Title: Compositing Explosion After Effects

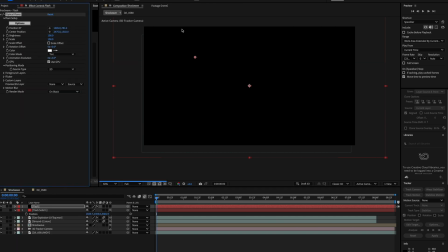252s
So to do that I added an optical flares to a black solid.
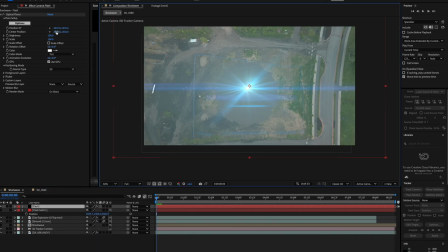257s
We put it into screen blending mode and then changed it to a 3D layer so that we can get the Z position.
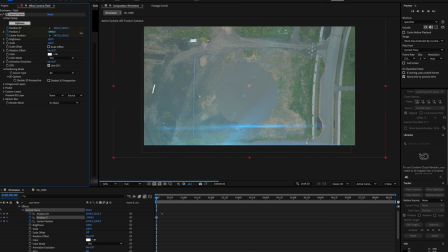262s
Then I just keyframed the Z position to come from outside of the camera and make it look like it went through space to hit the floor to initiate that explosion.
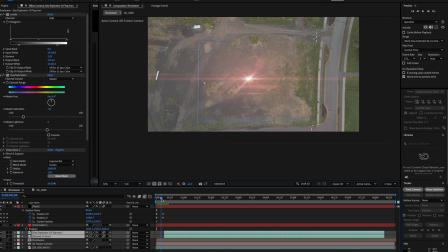269s
I also wanted to create a flash to make it look like there was a bright light that happened because light would usually emit from an explosion so
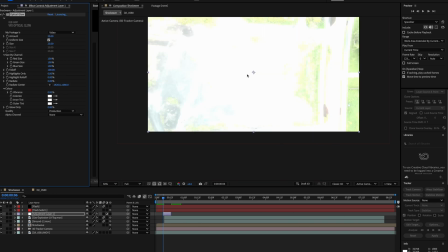277s
I added an adjustment layer and put optical glow on top of it and keyframed some values from the start to the finish to make it look
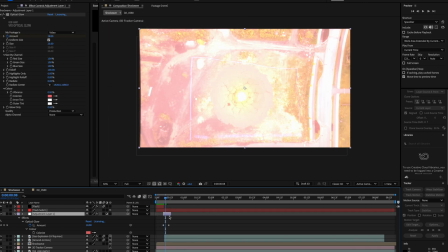283s
like the light lit up the scene before the explosion actually took place behind it.
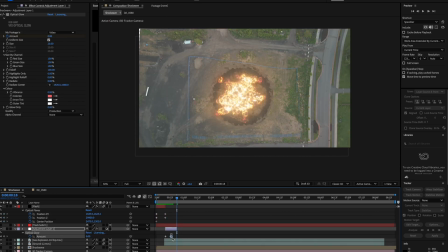288s
Small things like this is what helps sell your visual effects and make it look like it's more integrated into the scene.
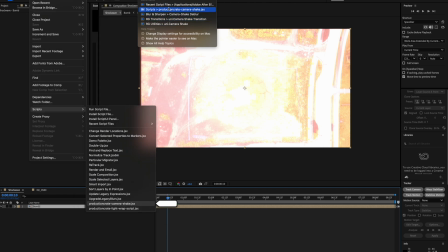293s
After this was all done I pre-comped it all together and this is usually where I add my shake. My favorite one is production creates shake script i went to jolt 3 and then changed around the values a tad bit to find something i
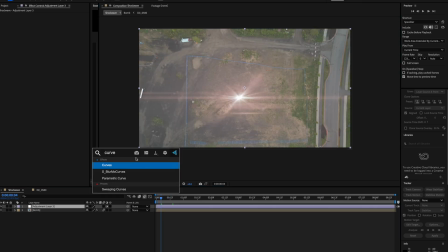304s
thought would fit what an explosion would look like and from here it was really a matter of just color grading the scene to make it look like everything
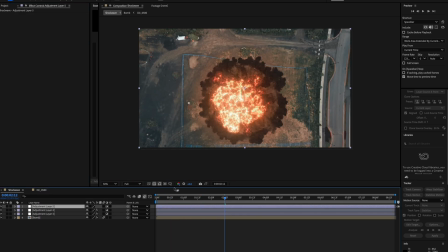311s
blended together better i started with curves then i used the conversion lut so that i can bring it back into the right color space a creative one
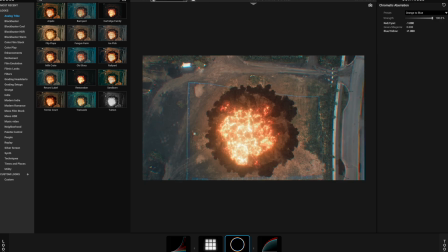318s
on top of that and then i used my personal favorite which is magic bullet looks if you guys do not have the red giant suite i
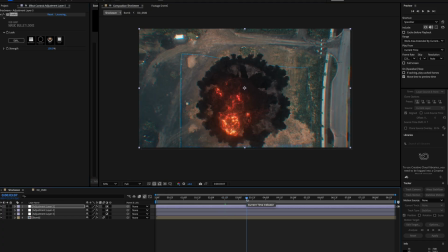324s
can't suggest it enough they got great stuff in there for creatives. Otherwise than that, I hope you guys enjoyed this tutorial.
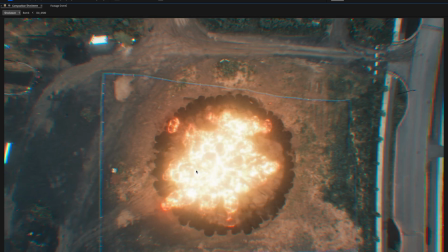330s
If you have any questions or you want to try something, message me down below and I'll even send you some raw footage so that you can try something out yourself.
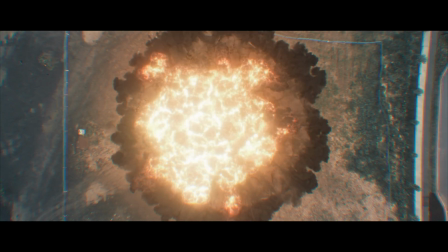337s
Remember to like, comment, subscribe, and I'll see you guys on the next one. Peace.